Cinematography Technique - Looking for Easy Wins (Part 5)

Ladies and gentlemen, welcome back to the podcast. Here we go. We're going to learn some cinematography. We're going to look at a project that I shot. I think this is the fifth scene that we have looked at from this project. We're going through everything. We're doing locations. We're doing storyboards. We're doing references. We're going to do the final image. What actually moved the needle? What didn't? Hopefully, this helps you, right? Because I'm talking about everything that we did to make it look like this. If you had a question about, hey, I wonder how you make it look like this. Also, this is what I think is the hardest look that you can possibly be asked to get. Interior moonlit, right? Moonlit exterior, okay, that becomes really a budget thing. Moonlit interior done right, ooh, that's tricky, right? If you can do this, you can pretty much do anything. If you like this kind of content, just before we get started, Patreon, link in the description below. Each and every week, I'm putting up different stuff there, either tech scouts or location scouts. We're going through this process all of the time. There's a back catalog of thousands of hours of this stuff. So if you are a cinematographer or you're looking to become a cinematographer, that's not a bad spot, right?
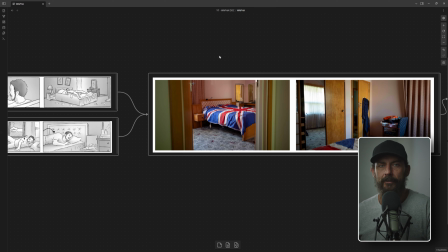[1:04]
It's not beginner basic stuff. I don't talk about that kind of stuff. You can find that information elsewhere.
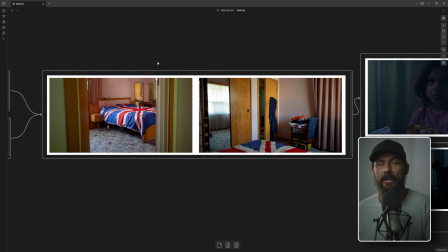[1:08]
I'm trying to do, the stuff that I'm actually doing and what moves the needle on a daily basis. Okay. Also, if you haven't seen any of the past 4 or 5 videos, I think that we have done on this commercial, check the link in the description below. You can go through the entire series there. I'm not going to go over the background of what the commercial is or anything like that. I will tell you, we shot Mini LF, we shot on the tribes.
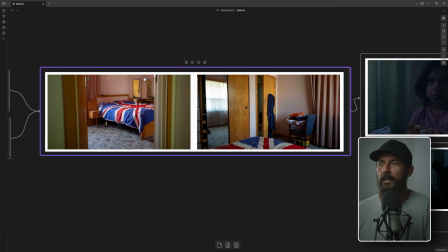[1:28]
It's supposed to be dark. It's supposed to be down. It's a moody thing. Let's take a look at our location.
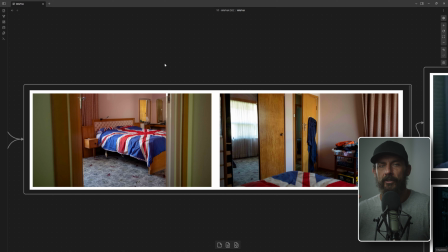[1:32]
Okay, for this spot, I've already told you the location, the time of day, and the key is going to be the most important thing. We have a bedroom. There's going to be a dog, and there's going to be a man. The man is going to be sleeping. He sleeps at nighttime. He doesn't sleep with any practicals on.
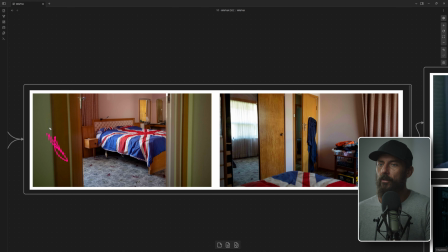[1:50]
There is a window in the room, which is just over here. It's an L-shaped window that looks like that. And you can see it here, right? That's a mirror reflecting the window that is over here, okay? It has curtains, those curtains, and it has shears on it already.
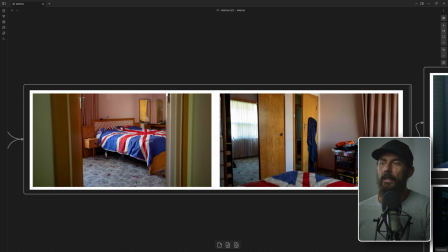[2:05]
We don't even have to worry about that. But how are we going to light this thing to make it look like moonlight? Where is the key going to come from? What is the story going to be? And for that information, we go to...
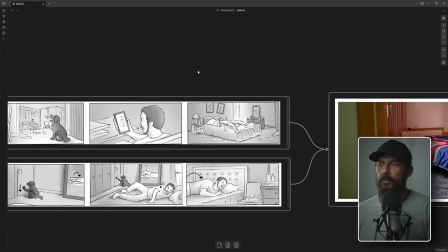[2:17]
Well, should we go to the storyboards? Yeah, let's go to the storyboards first. Okay, so don't pay any attention to this.
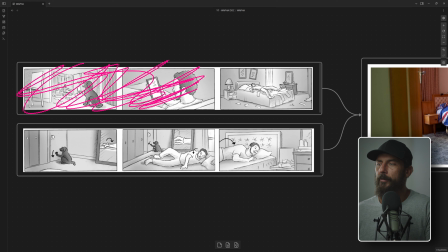[2:22]
We've already looked at that in a past video. This is what we're doing today. Wide shot, dude on the bed, not sleeping. Cut 2, puppy at the door. Cut 2, guy rolling over. We actually got rid of this shot because puppy and man together, and the room was too small to fit the man, didn't work.
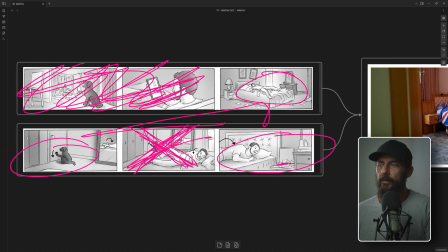[2:38]
So we've got these 3 shots. Okay, the rollover to check the phone. We've got the wide shot of old mate with no dog. Cut to the corner of the room, so we can see the dog and the mirror, and that's our sequence.
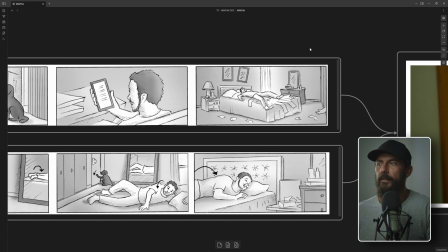[2:50]
Okay, so if you're looking at this, how are we going to light this shot, right?
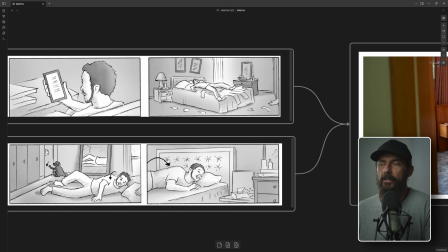[2:55]
At night, nighttime interior, what we would normally do is like, okay, is there a window back here that we could put curtains and shears on, add a little bit of moonlight level, and then we'll play a prac on. And then this prac like, oh, he fell asleep reading a book or something like that, right?
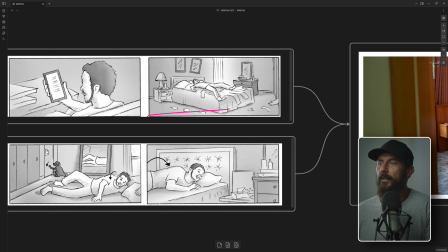[3:10]
He's an intellectual. And then maybe we'll chase a little bit of moonlight like across the frame or something like that. Is that going to work? And you talk to the director and they go, no, that's not going to work. You go, how come? And they go, because I said so. And you go, you did.
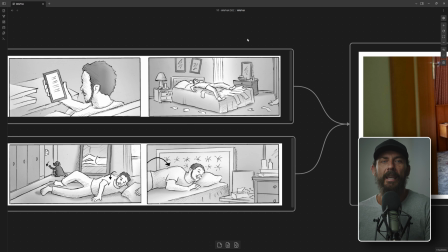[3:26]
Okay, let's not do that. Let's think of a different idea. How come we can't have a prac on? And they say, because he's sleeping. And you go, okay, so I'm the weird one that sleeps with the lights on. I get it.
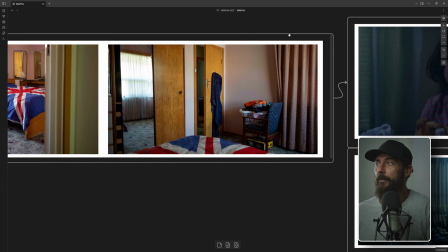[3:37]
You want to judge me? Do it. So we're not going to do that. We're going to ask for the director, and we're going to ask the director.
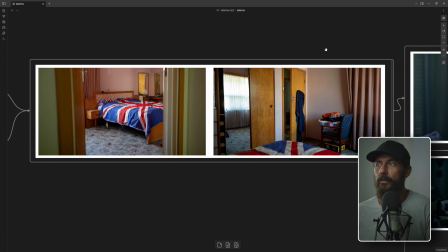[3:44]
Actually, we're not even going to ask them. They're going to send us references of the look that they are talking about because they are an experienced professional.
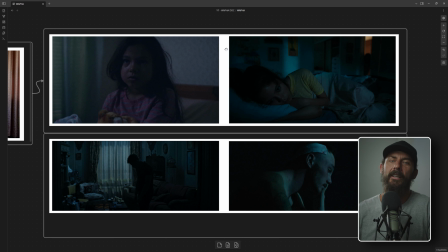[3:50]
And they know that if they give us references, they've set the benchmark. If we do not meet that benchmark, we are dog shit at our job. If we're terrible, they want to know so they don't use us again. Okay, so this is the references that they send through. Moonlight, no pracs, except this one leaking through the door, which I really like.